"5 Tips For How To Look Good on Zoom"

It could be even better, but this is with a fairly inexpensive setup. Now, if I went to what would naturally come with the room, this is what it looks like.
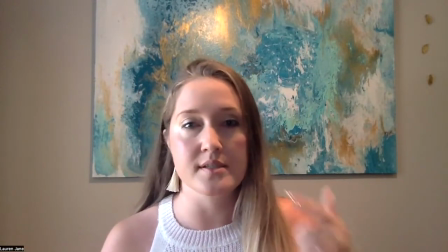257s
Okay, so not so good for a few reasons. We're creating some shadows here,
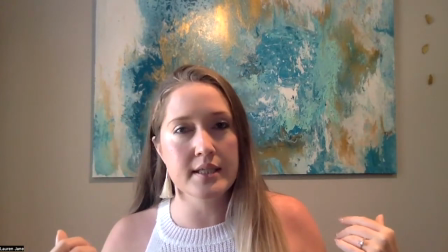261s
which is not going to be very becoming. It has a yellowish tint that is coming down and it's kind of affecting the whole look of the room.
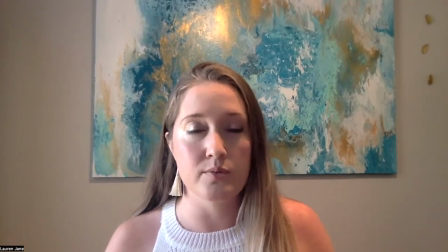270s
And that is because typically you use a warmer light in like bedrooms and houses as versus like a daylight or a fluorescent one,
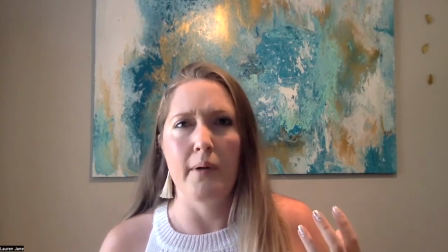279s
which would probably be even way worse. Think like Walmart lighting. Ooh, yeah, that's even worse than this.
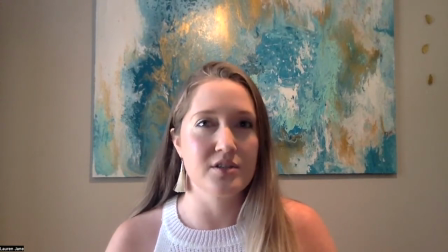285s
But you can tell that this just has a slightly less professional look, a slightly more I'm in a home office kind of look.
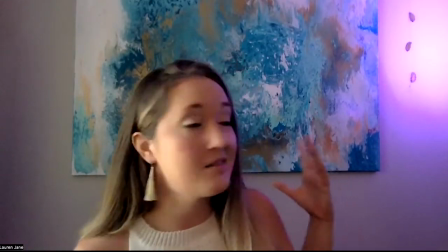292s
You can also have fun with color lights and kind of going for that YouTuber look.
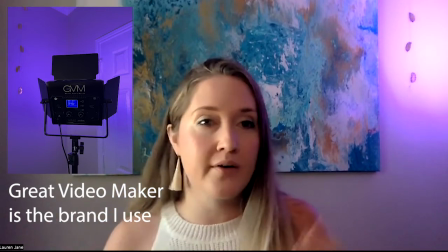297s
So a lot of times, I'll do some blue in the background, some purpley fuchsia colors.
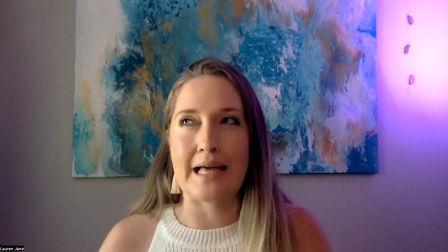302s
I try not to do things like green, just because I don't want that witch kind of look, or I don't want anything that feels Halloween-y.
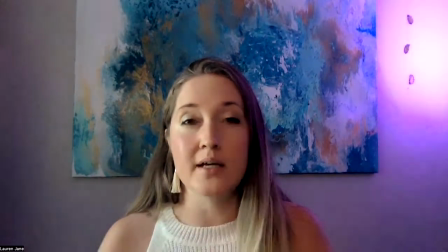309s
Maybe if it is slightly orange or amber, that can be nice. But again, it depends on the context of the video.
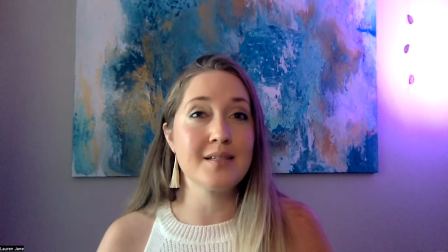315s
Is it for YouTube? Is it something that's more social? Is it something that's more professional? And the colored lighting may not be appropriate. Okay, now that we have covered lighting, let's get to the background. What is behind you? What are they looking at? I personally don't like it if the outlets and little maybe things are showing in the background, something that maybe it's a little bit messy or something. I like to keep it as simple behind me as possible while still, for me, expressing my art. So I wanted to have something that's like, hey, I'm an artist. This is kind of, it's abstract. It's pretty easy to look at. I might change it out in the future.
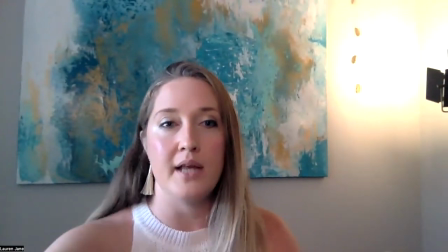350s
But you can also play with things like having a little bit of an angle of the wall behind you to give you depth.
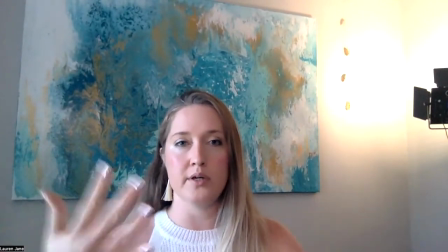358s
So just play with where is your laptop? Where is the camera? What angle is it looking at?
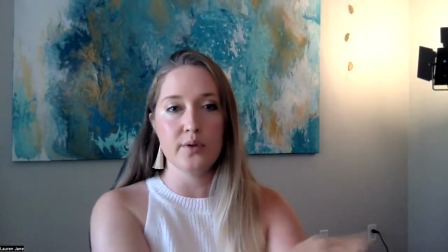364s
I don't personally like those outlets showing, so I could even put something in front of that. Also, if you have a standing desk, where is the laptop in comparison to where you're standing? Is it too high? Is it too low? If you're trying to hide like a double chin, here is a tip. Get a box or some books, and especially if you're in a hotel room and you just put it right under the laptop to lift it up,
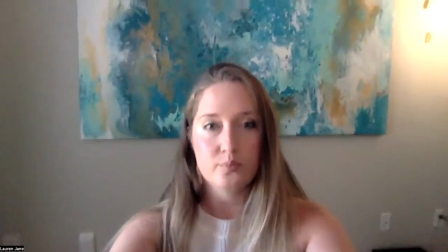391s
and then it will give you more of a downward looking feel. But then again, you have the issue of, oh no, what's in the background? You find what works for you in the location you're in. If you're traveling a lot, you'll realize there's issues with that, and you'll have to get creative with finding books in hotel rooms or luggage or random like an ice bin to be able to lift up your laptop. So get creative when you're out and about. And if you don't have art that you want to put behind you, or maybe an inspirational photo, something that kind of represents your personality, sometimes just a white wall is best. It's way better than having a messy kitchen, or having just something that says, I'm at home, I'm not in an office, I'm not in a working space. And of course, this all depends on the context of the video. So one cool thing that you can do is you can actually blur the background in Zoom. So in order to blur the background in Zoom, just simply go down to the video here,
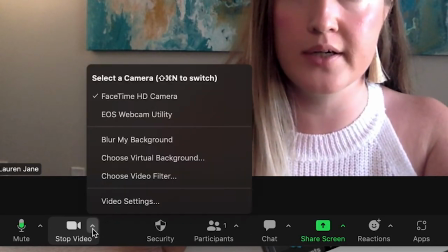452s
click the little caret going up, and then, oh, there we go, blur my background.
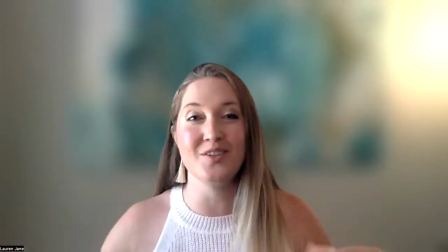457s
So let's say you do have the messy kitchen or some sort of unavoidable background.
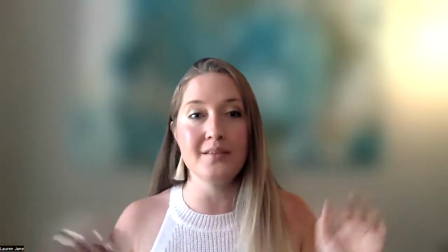461s
This just takes care of the problem. And look how good the technology's gotten it.
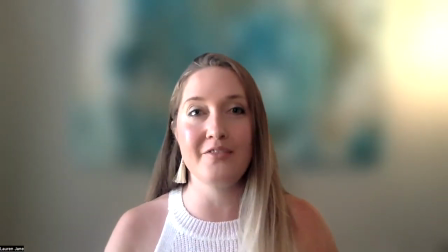466s
My hands go in and out of being blurry, but if you're not moving around a lot, if you're pretty still, this is a great solution a lot of times. So some businesses don't like this blurred background effect, but I think that this is a great solution if you have a messy background and you just want to be,
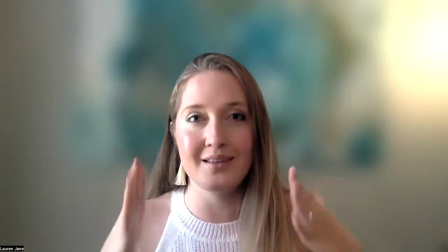484s
just focus on me, because I am the thing that you are talking to. Focus on me and not my crazy background.
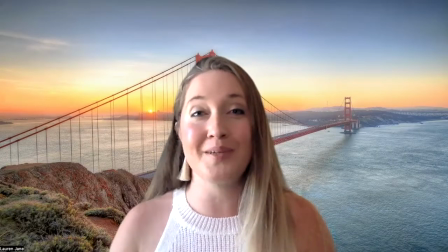490s
You can also be in San Francisco.